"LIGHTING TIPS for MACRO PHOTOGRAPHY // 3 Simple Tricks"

Alright guys, well for this video I'm going to try something a little different. I think it's time to take you guys behind the scenes.
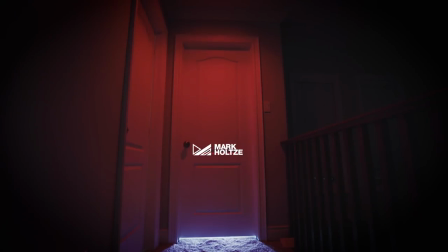(0:10)
Well, not that far behind the scenes. Maybe split the difference?
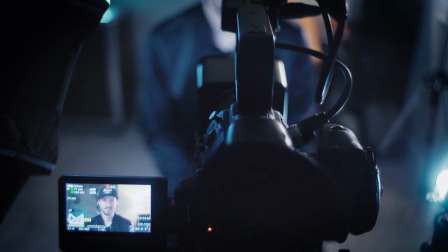(0:21)
Yeah, that's alright. Let's go with that.
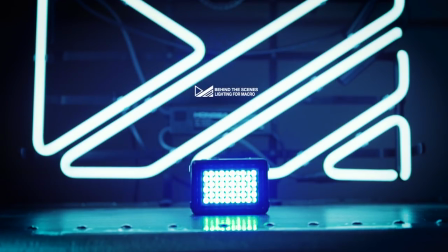What's up guys, my name is Mark and in this video I want to take you guys behind the scenes and show you how I light my macro photography and videography.
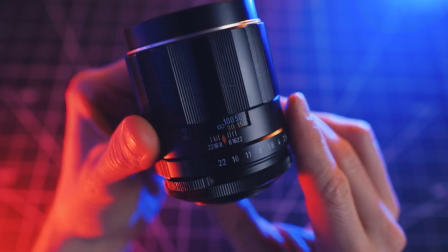(0:42)
Now the one thing I love about shooting with these old vintage lenses is that they make great models for macro photography. They are beautifully built with lots of intricate detailing that really showcase nicely when shot nice and close with a macro lens. Now another great thing about macro photography is that you don't need a large space to work with.
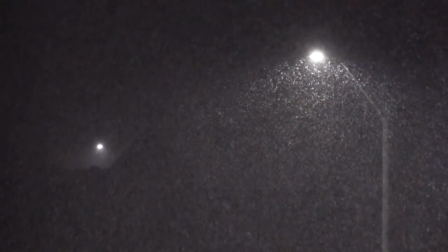(1:06)
since the winter here is so cold and dark compared to our nice warm bright summers.
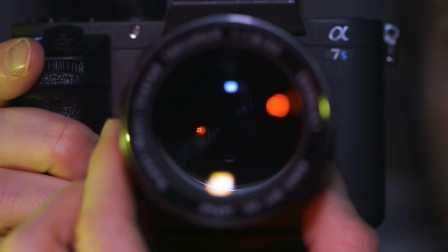(1:12)
Depending on the season I shoot almost all of my macro work inside in shall we say a less than glamorous setting.
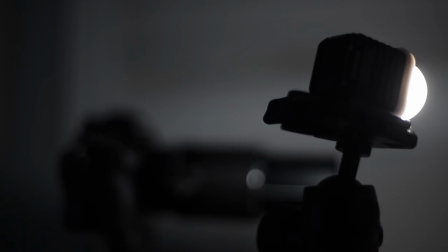(1:21)
I use specific lighting strategies to help make the space look a little cooler.
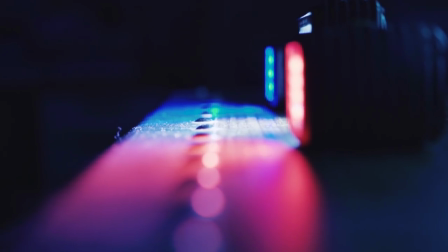(1:28)
Now I typically use three different lighting setups when shooting this stuff.
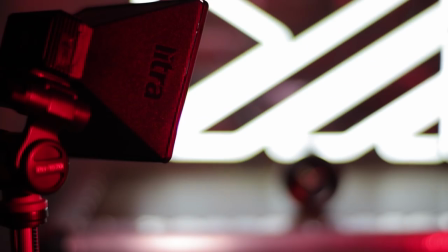(1:33)
A single lighting setup, a two light setup and a more traditional three light setup. Having a continuous light source really gives you control over a number of different lighting characteristics. You can also see how moving the light around can have a really dramatic impact on your image, but I'll get into that a little bit more later.
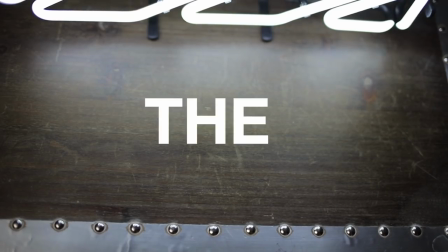(1:58)
The gear.
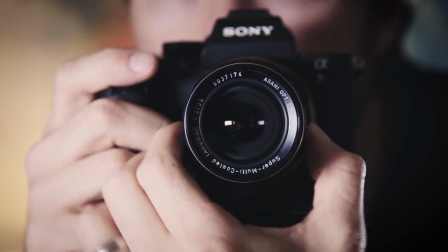(2:01)
Now the camera I use for this stuff is the mirrorless Sony a7s2. It's a full-frame camera which works perfectly with my vintage lenses. Now as far as the lenses, I practice what I preach.
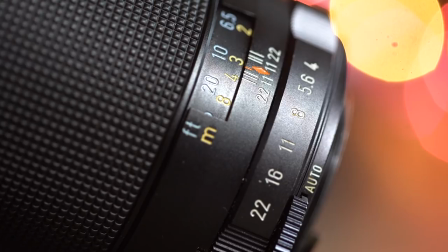(2:16)
I shoot all of my macro work on the vintage super multi-coated Takamar 100mm macro f4 and more recently the 50mm macro f4. Lighting is huge for macro work, which is kind of funny because the gear I use is so small.
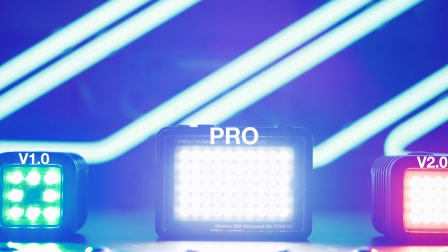(2:34)
So I used the Litra Torch version 1 and the new version 2 plus the Litra Pro.
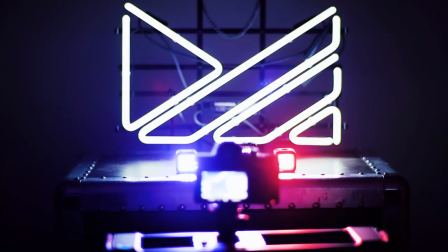(2:41)
Now what I specifically love about this lighting setup is that they're small, powerful, and have no cables to fuss over. They really do make the lighting portion of shooting this stuff much easier. It's true.
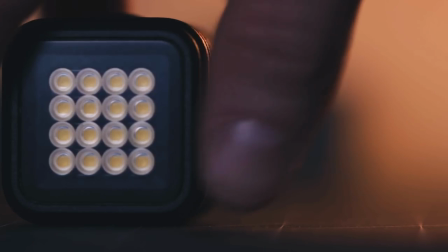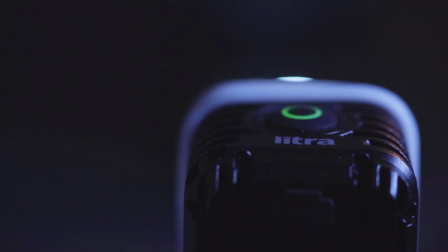(3:04)
In this first setup, I'm using a single Litra Torch version 2 as a key light.
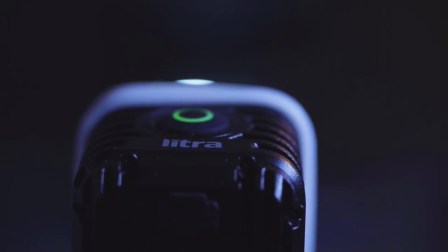(3:10)
with a diffuser to help soften the intensity.
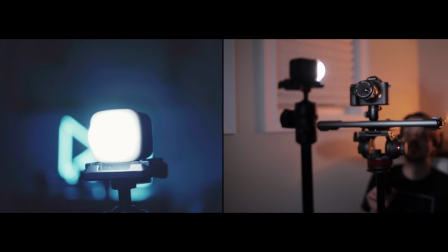(3:15)
Now diffusion will spread light across a bigger surface area making it look more natural and more aesthetically pleasing. The lighter torch comes with a little diffusion piece but you can use something as simple as parchment paper to get a similar effect. And the one thing I like to do with this setup is use an object with a reflective surface to place in the background of the shot.
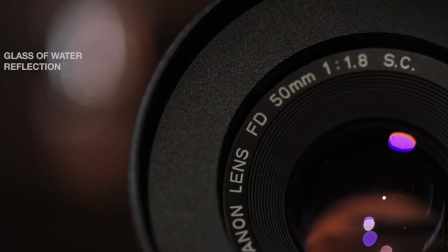(3:40)
Something as simple as a glass of water will do, but I like to use these boating balls.
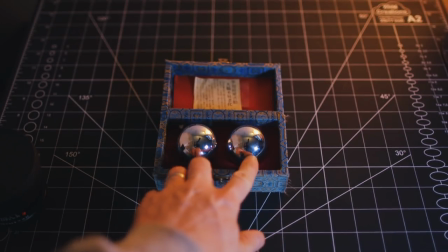(3:46)
The idea here is to use that reflection which is coming from the key light to create a more interesting dynamic background.
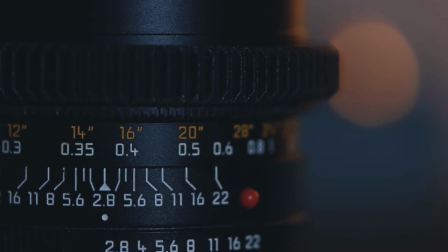(3:57)
Now I sometimes cheat in a practical light source like this cheap IKEA
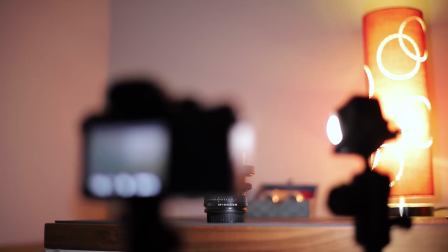(4:02)
lamp to help give that background gradient a slightly different color tone.
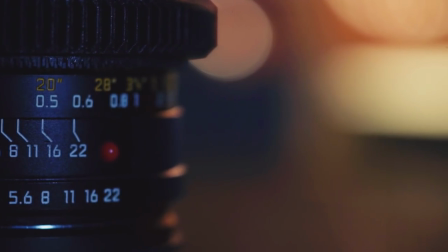(4:08)
You'd be surprised how many different kinds of shots you can get by simply moving the light around to different positions. And all this with a single continuous light source. Now the second setup I want to talk about is a two light setup. Now one thing I like to experiment with is color.
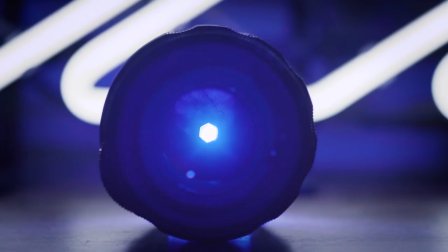(4:31)
Adding colored lighting to macro photography or video work can really help make a shot stand out. And you can do this by adding gels or colored filters to your lighting gear. One interesting setup I landed on by total accident was this one.
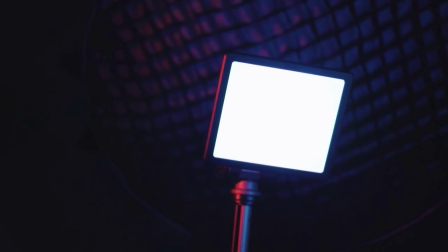(4:48)
Using my Lytra Pro as a key light, my neon logo sign is a practical background light source, and a red-filtered Lytra torch placed directly behind the lens.
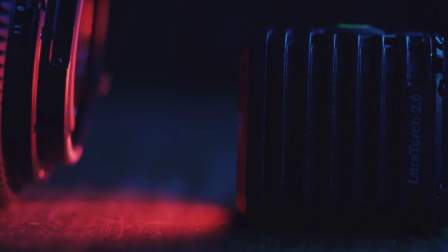(5:01)
I experimented with this setup a bit more and found that with the lens aperture closed,
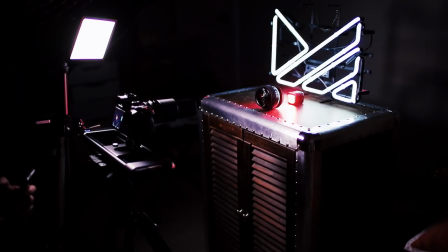(5:06)
the background light is more dramatic, and changing up the color filter on that background light can give some pretty interesting options as well.
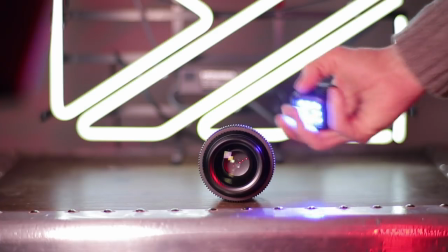(5:16)
Now I sort of evolved this idea in my fast aperture video where I was referencing aperture speeds. Using my Canon DSLR and its pentaprism reflections,
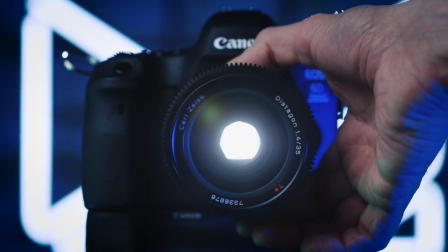(5:26)
I was able to create an interesting visual reference to the aperture size by placing a single litra torch directly behind the eyepiece.
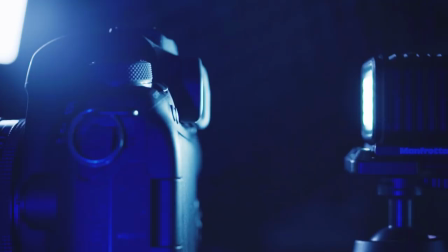(5:35)
Its small size made it invisible to the camera that was recording it from the front, and using a diffused Lytra Pro as my key light,
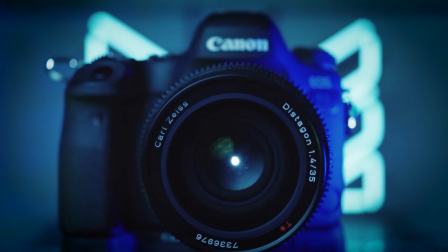(5:43)
my logo light as my background, the setup was super simple and it looked pretty cool through the recording camera frame. Also more importantly, it really helped illustrate my talking point.
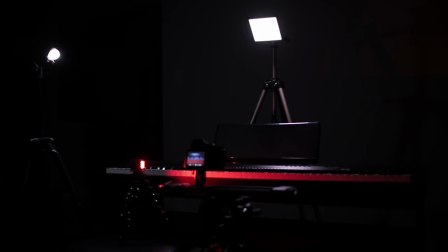(5:56)
So my final lighting setup is a more traditional three point lighting setup.
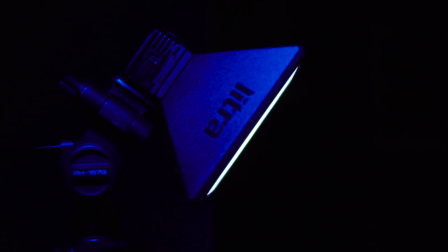(6:03)
In this setup, I'm using my Lytra Pro as my key light, a Lytra torch as my fill light here, and a color-filtered lightra torch as an accent light just to give the image the match.
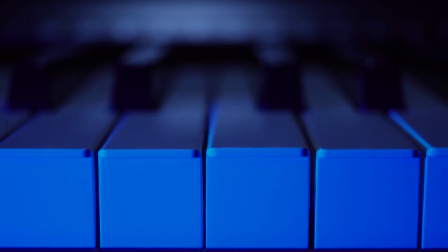(6:18)
Now what I love about this setup is that it's very compact and easy to adjust even though I've got three lights going.
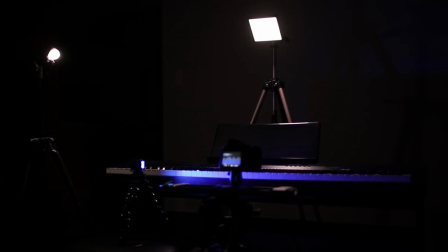(6:26)
Throwing up some colored filters on there is super easy and has a pretty dramatic impact on the image depending what you're going for. One challenge I had shooting with my old lights is that they were much bigger and because of that the light was harder to control. They also took up way more real estate making my limited space even more limited. And using these small yet powerful lights has made doing these kinds of shots way easier. And because of that I'm more inclined to experiment with different setups to see how they impact the frame.
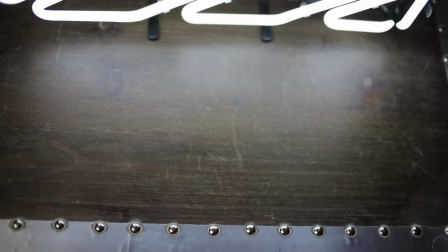(7:05)
The small size also allows me to manipulate and hide them in ways that yield some pretty cool lighting results.
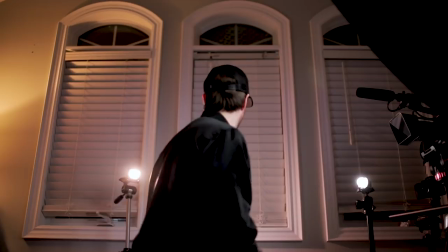(7:13)
Even this setup right here I'm using Elytra Pro as my kicker light and Elytra Torch as my fill light here. I really do use them for pretty much everything. Was that behind the scenes enough for you? If not, I am happy to say that I do have an extra light torch version 2 right here that I'm going to give away. Now, I figured it would be a fitting thing to do having spent all this time talking about all the ways I use this light. Link in the description for details on how to enter. Well guys, that's it. I hope you enjoyed this video, found an ounce of value in it and all that fun stuff. Good luck to everybody who enters and thank you so much for watching. I'll see you guys next time.
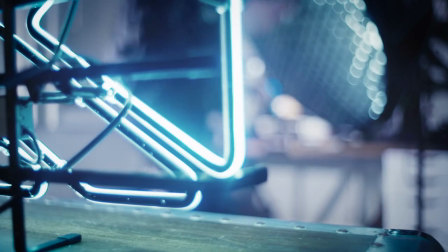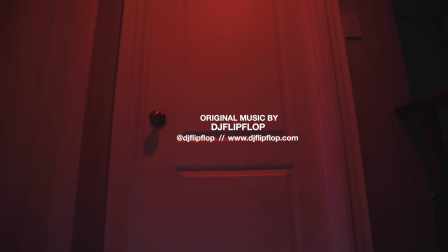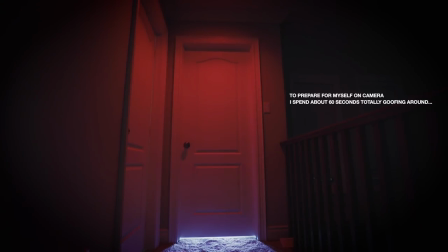What character does this remind you of?